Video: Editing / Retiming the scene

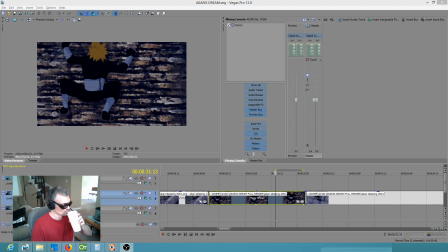0:00 Good morning, good morning, good morning. Well, it's not really morning. It's actually afternoon, but uh, I've been offline for a couple days.
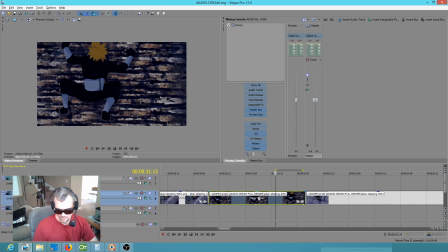0:15 I think I did a little bit yesterday, but basically, here's where we're at. The shot is, or the scene, I should say, which consists of a bunch of shots, pretty much done. I think, I may come back to it later.
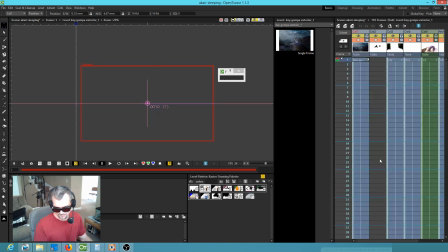0:31 Today in OpenTunes, I went into this sub-X sheet and did some really
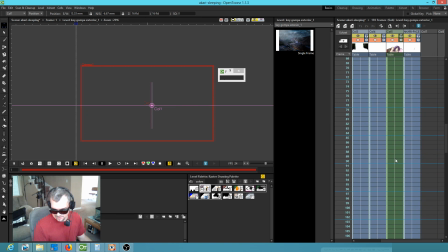0:41 detailed fine-tuning to this action when Akari rolls over.
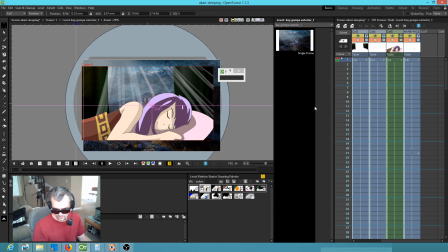0:49 Kind of sort of have to find it now. Let's turn the preview off. Yeah, that's the wrong shot.
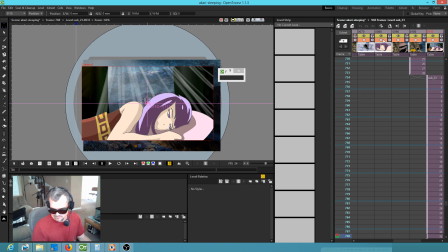0:57 It's actually this one.
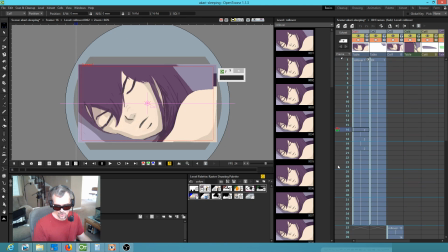1:02 So I didn't really like the way her nose wrinkled, and I felt like it should come back to the, she sort of goes like she's disturbed by something, and then I added a bunch of in-betweens on this rollover action.
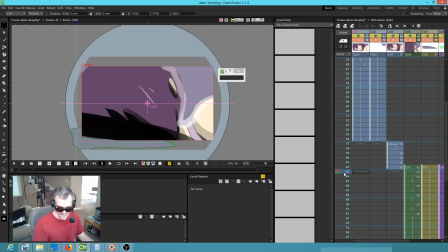1:18 Now that looks pretty bad, most of it, but it doesn't matter because it goes by so fast that you don't really
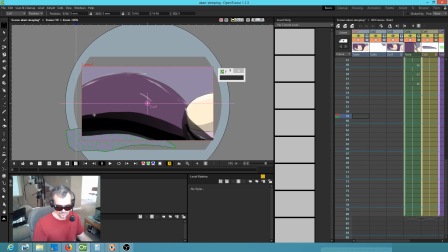1:27 think about it. And this the shadowing and stuff is essentially fixed up by
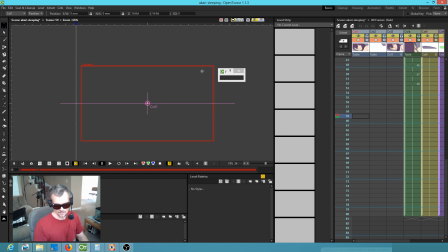1:36 the post effects. Why it's not previewing right here, but that's OpenTunes.
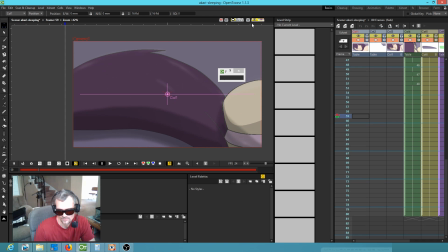1:43 You never know. You never quite know what it's going to do. Okay, but the point today really is that I see what's going on. I inadvertently generated a preview. So if we go over to this screen, let me see here.
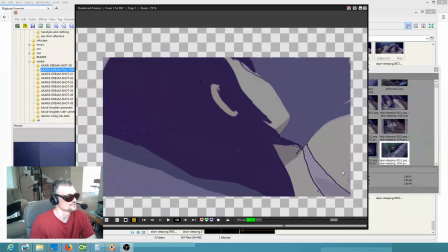2:02 Yeah, if we go over to this screen, you can see it looping around.
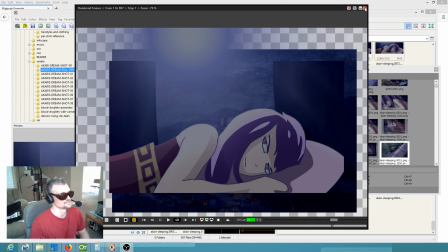2:06 So anyway, I think the main point today is that this is going to be edited in Sony Vegas, and here's why.
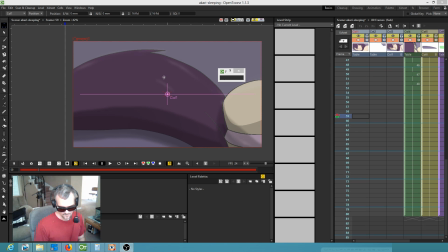2:16 It'd be great if we could do everything with open source software, but for me, it's not about that principle.
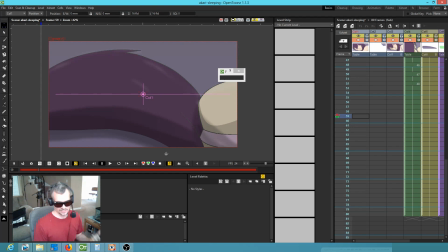2:24 It's about what does a better job. What's the best tool for the job? And by the way, I may have to quit at any time because we've got people coming over shortly.
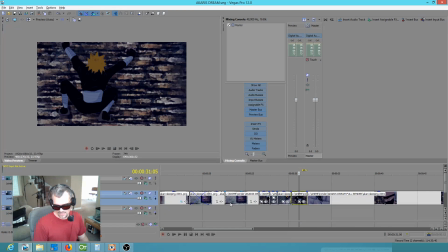2:33 But anyway, when I jump into Vegas, the biggest thing is right off the top,
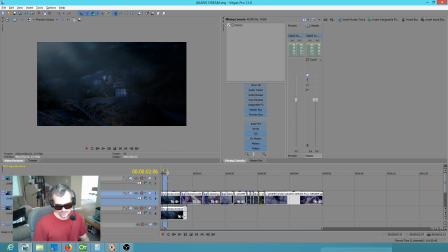2:40 it is really obvious that things are going to wind up getting retimed a lot.
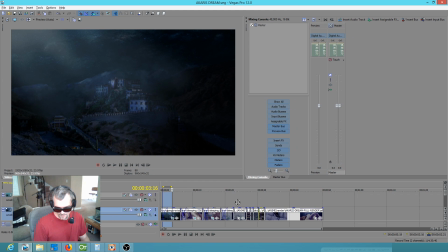2:47 So, and if you know that's going to happen, then you want to have the flexibility to make that happen however it needs to.
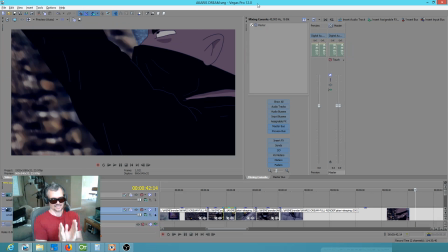2:56 Well, and I'm not going to waste a lot of time teasing, and takes that short sequence and makes it a thing all of its own so that if I drag it out, it loops. And that allows me very easily to start retiming things.
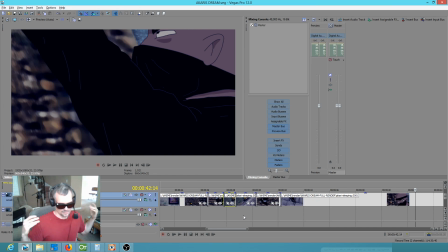3:09 And I think that the lesson here is everything gets retimed, especially once we get this scored. We want to have the flexibility to do whatever we want with it. So I'm going to go ahead, and I'm hoping that this will actually play back in real time.
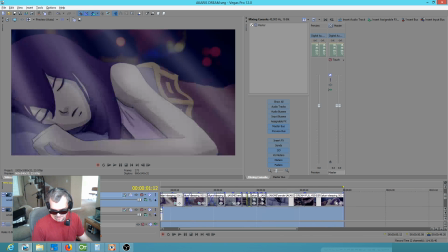3:25 I'm going to try to play back the whole scene. It's about 1 minute.
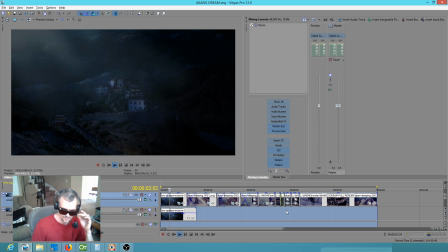3:31 So you get the vibe of what's going on here. So, we've got this shot.
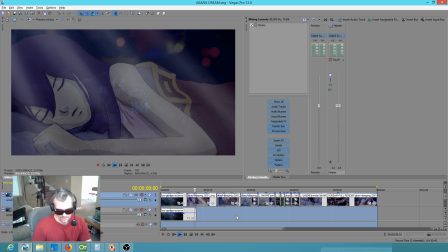3:37 It's kind of slow because it's a really big image, but sets the stage,
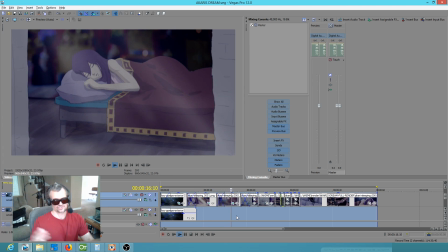3:45 So these two shots were stretched out and looped so that I could dissolve between them instead of cutting,
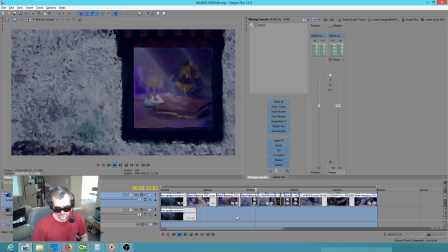3:52 because I thought that gave the feel I was after. Okay.
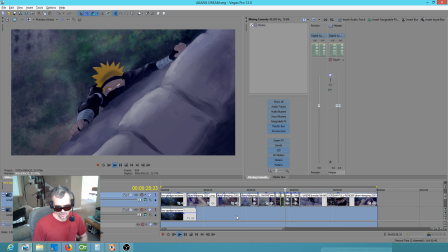3:57 Now here you have another retiming situation. I wanted to hold that a skosh longer, and I wanted to loop that longer to show him struggling.